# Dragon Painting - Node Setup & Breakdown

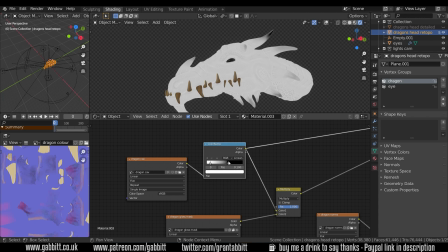[4:08]
So you can come into here and you can use the flip color ramp option there,
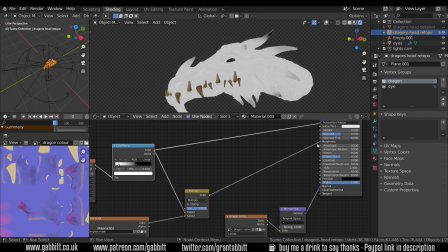[4:12]
because I'm bringing this into a roughness, and the light bits are rough and the dark bits are shiny. So you can see this bit here is going to be very shiny, this end of the horn there.
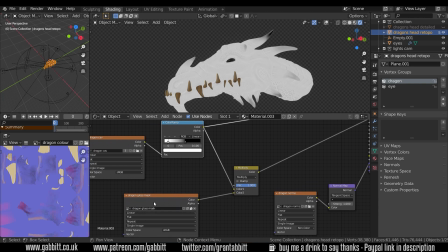[4:22]
I've mixed that with a dragon gloss mask, and I'll talk about that in a moment, but you can see there's the color ramp.
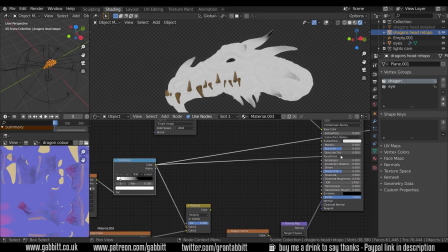[4:29]
And if I plug this straight into the roughness and show you what this looks like, it looks quite nice. So we've got any dark bits or slightly darker bits becoming more shiny and the light bits staying rough.
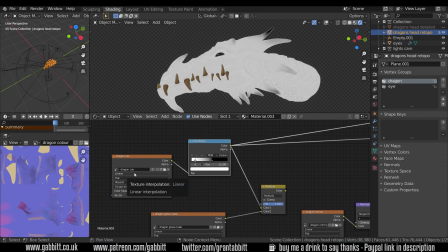[4:42]
That's why I flipped the cavity, because the crevices are the bits that you want rough, and the highlights, the bits on the edge, are the bits that are going to be glossy. So that's the thinking there.
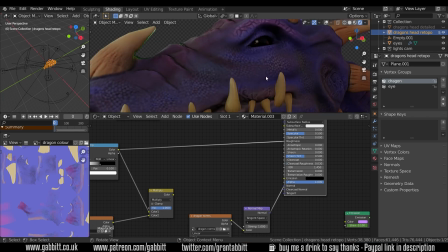[4:52]
But as you can see, it's not done a bad job. It's all good, and it's got some variation in the shininess, which you can sort of see across when the light hits it.
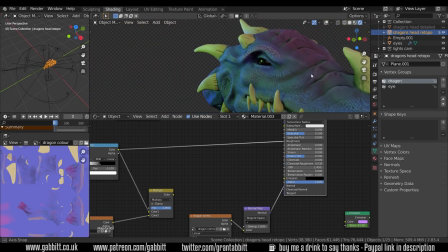[5:01]
Probably see it more from the other side. Those sort of shiny areas, particularly on the horn there.
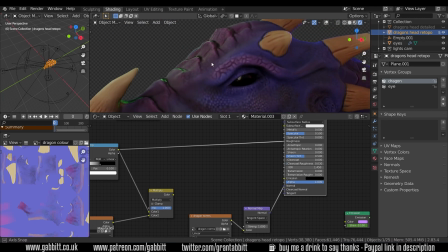[5:05]
And we've got a very shiny area on the top there. And more shiny areas on the top here as well.
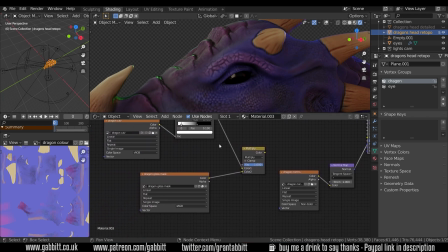[5:11]
However, it's a tiny bit flat. So what I do is a dragon gloss mask.
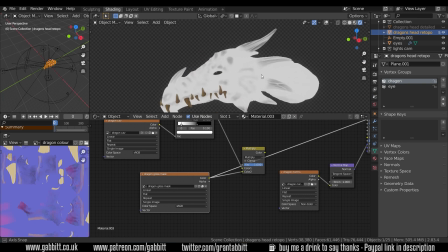[5:16]
So if I control shift left click on that, you can see that I've painted on areas that are slightly grey and darker. So I start off with a completely white texture. So I create a new texture over here and make it completely white. And because I've got it going through a multiply node here, when it starts off white,
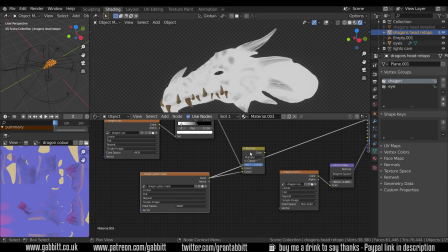[5:33]
it's having no influence because a multiply node will only take the dark bits and make whatever's coming in here darker. But when I start painting black on, I can start painting the shiny bits on. So as you can see here, I've sort of painted certain areas that I want to be more shiny and just randomly put them around the place that might catch the light,
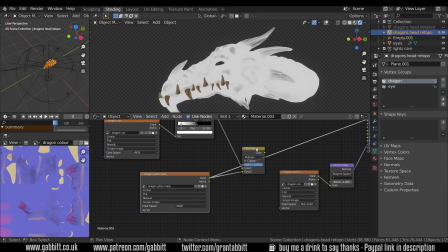[5:52]
like the horn here and so forth. When I put them into this multiply node, we get this effect with the cavity map that's been reversed, of course, and the combination of this dragon gloss mask here that's using the multiply.
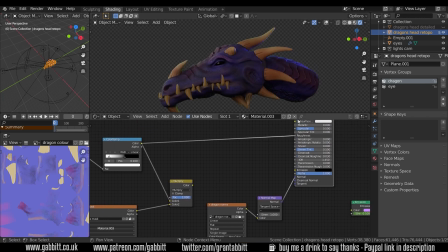[6:04]
We've got a lot more variation in our shape, and therefore we've got those areas of shininess that really offer that sort of variation.
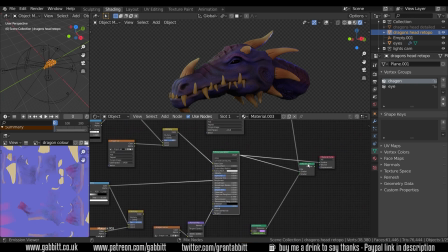[6:14]
So if I zoom out, the last bit, if I take the final mix shader, you can see there's an emission here. And I've used the dragon cavity again with an emission mask this time. And if I go across my timeline, I've got a tiny timeline window here.
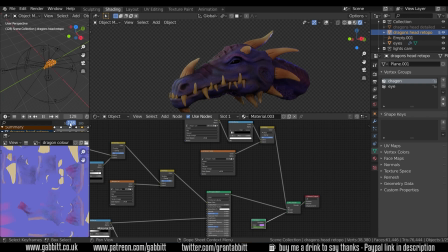[6:29]
You can see it gets brighter in certain areas and goes darker again. So I've animated the emission value here.
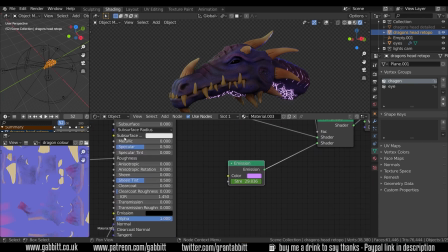[6:36]
So if I zoom into the strength, you can right click on these and set keyframes. So you can see the strength changing when it goes across, and there's certain areas that are bright and shiny.
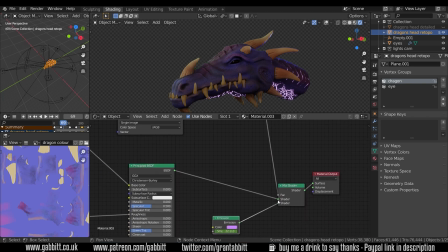[6:48]
So let's go up to the top and see what that's doing. So for all these mixed shaders, you can use the factor as well. And the factor, anything that's black will show the top one, anything that's white will show the bottom one.
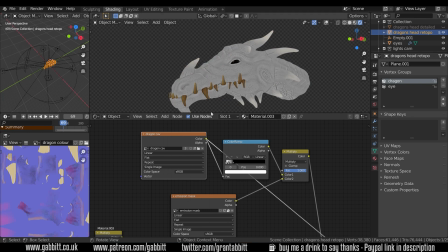[7:02]
So we can again use black and white masks, so like the dragon cavity here, into a color ramp, and you can see these white bits here.
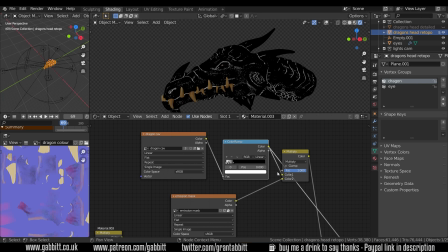[7:10]
So any white bits will be showing that emission. But I didn't want the whole shape having an emission, I wanted just this bottom bit.
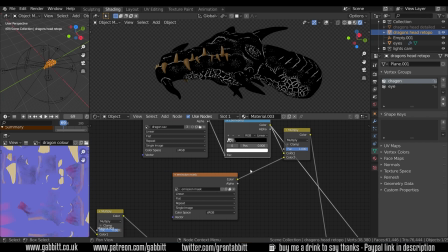[7:18]
So I used an emission mask, again with the multiply. So with the emission mask, let's control left click on that. You can see that I've painted just this area here and these areas down here. So when it goes into the multiply node, it will be scrubbing out all the other areas, so we only have that bottom bit there.
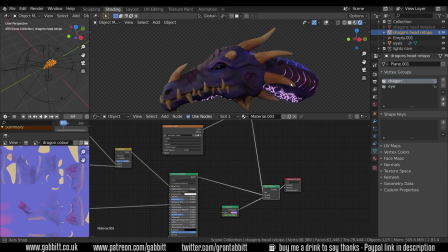[7:37]
Then the final mix shader, with everything in, we can see we've got these glowing areas here. If I show it with material preview mode, you can see it without any lighting setup.
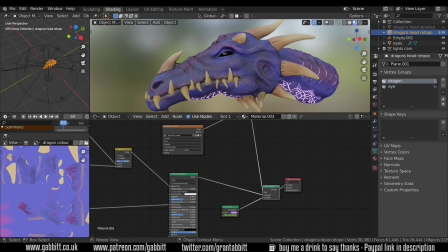[7:48]
I feel like that looks very flat and has a lack of character. So if I go to the rendered view, you can see it's a lot more moody.
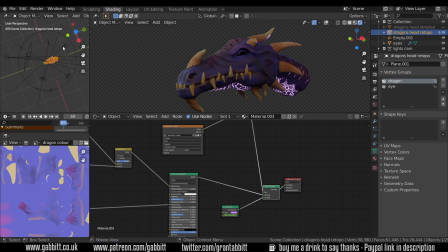[7:54]
And that's the lighting setup I've got here. So you can see I've got lots of lights surrounding my dragon in the middle. This is top view at the moment. In fact, let's go to actual top view. So you can see all the lights going around.
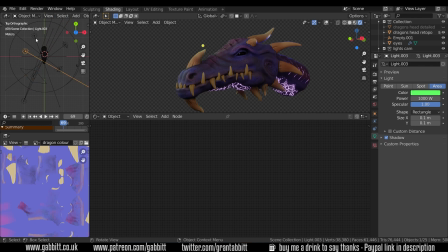[8:05]
There's a spotlight there, an area light, and I just surround it with lights, but then vary the strength and the color of those lights to add atmosphere and effect as I see fit.